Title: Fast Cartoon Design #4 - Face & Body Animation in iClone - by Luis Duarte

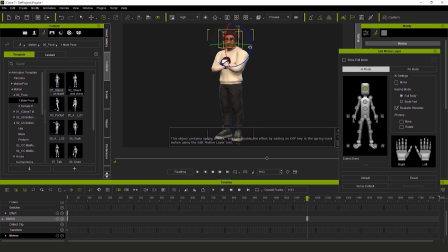I'm going to move some stuff around so his arms don't touch or overlap too much. I've got symmetrical editing on, mirrored there. In this case, I'm going to keep this pose style. Something very spontaneous.
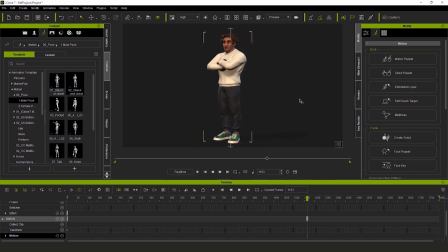It kind of goes with his personality. It's like he's saying, hey, what's up? I'm cool,
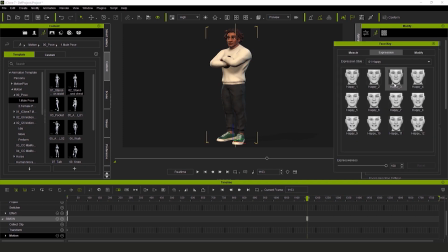Now I edit the expression a little bit, selecting face key and choosing a happy expression, and then also from the muscle panel.
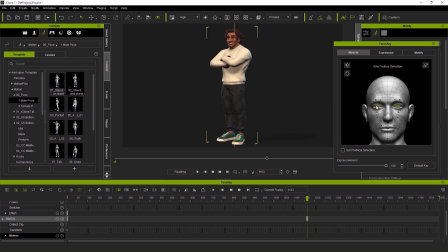I'll pull the eyes to look at the camera, little by little, just tweaking so it looks natural. I love his big cheesy grin. I could even raise his eyelids a little.
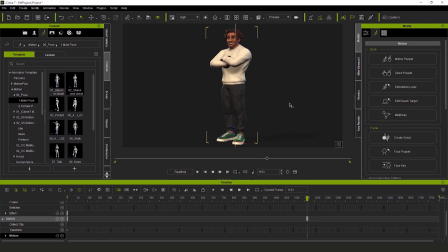Alrighty-dighty now, I go to the scene panel, and I'm gonna check out the default lighting, maybe give those lights a tweak. Lighting is super important. You could spend forever getting perfect lighting, so here's some quick tips.
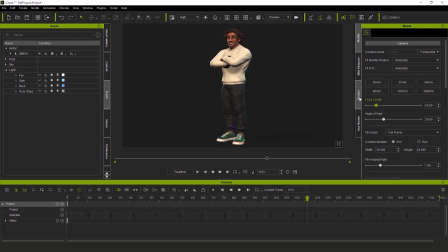Just click the eye, make it visible so you can move or rotate it in the viewport. Take some time to see the shadows it's making.
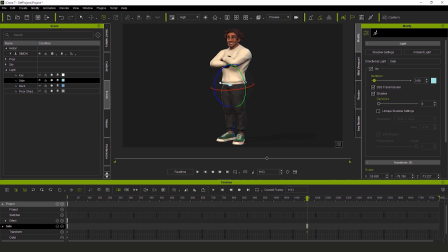Then select another light, and I'm upping the intensity and taking advantage of the nice separation that gives me in contrast to the background.
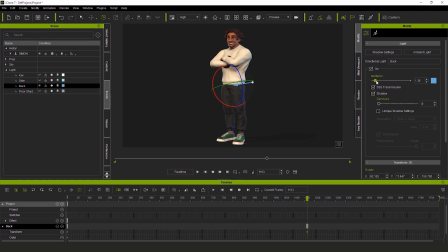And so just like this, we accentuate the lighting, changing the color, tweaking to taste, fancy-like. I repeat the process with the other lights. I can even create a new little light friend for myself.
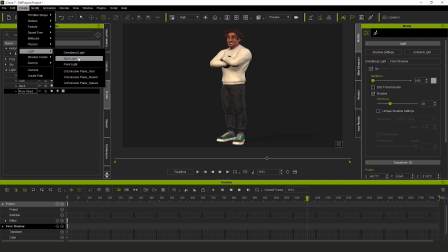This light friend could be a spotlight. Something like this usually appears in the middle of the scene. We can rotate it around and then move it to a nice spot, something facing the model, more or less like this.
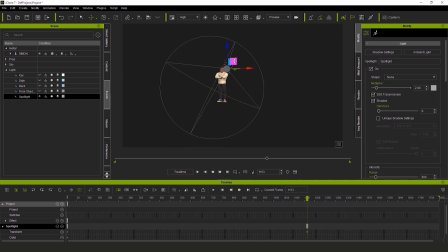I just wanted to focus the light on his face a little bit and keep it from spilling over too much. The idea here is to generate a light that's stronger or more dominant than the other lights.
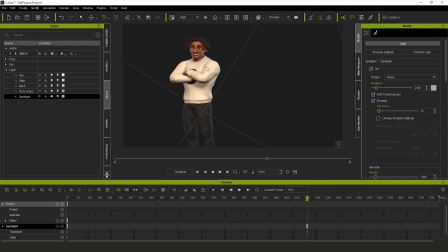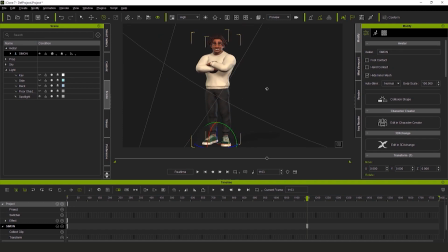Perfecto! Then I select it, I crank up the intensity, I increase the range.
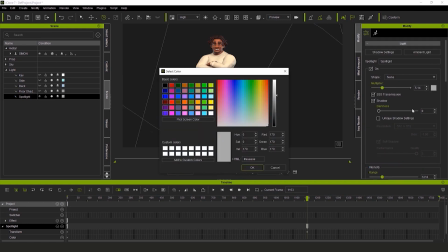I make the color more or less white.
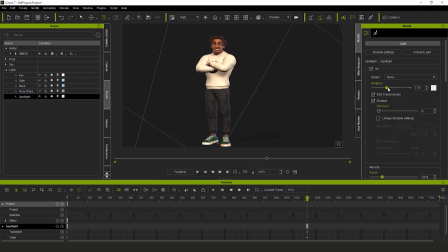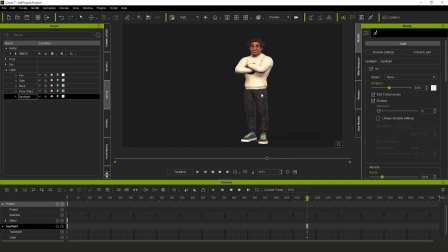And then I hide the spotlight by pressing the eye icon. Looking pretty good, my friends, pretty good.
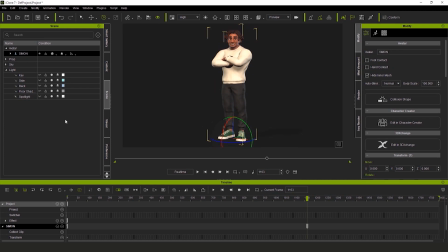With that done, the next thing we can do is create another light friend. We'll do that from the Create menu as well. For this one, let's do a point light. Let's get crazy. Everyone knows that point lights are crazy. Let's place it in the center, nice and close to the model, but not too close.
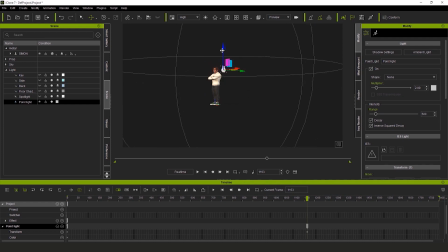I want to get the shine effect in his eyes. That's something that's sort of common with cartoon characters. We want that light spot that hovers near the pupil.
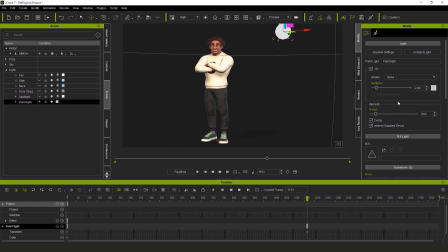I'll increase the intensity a little bit.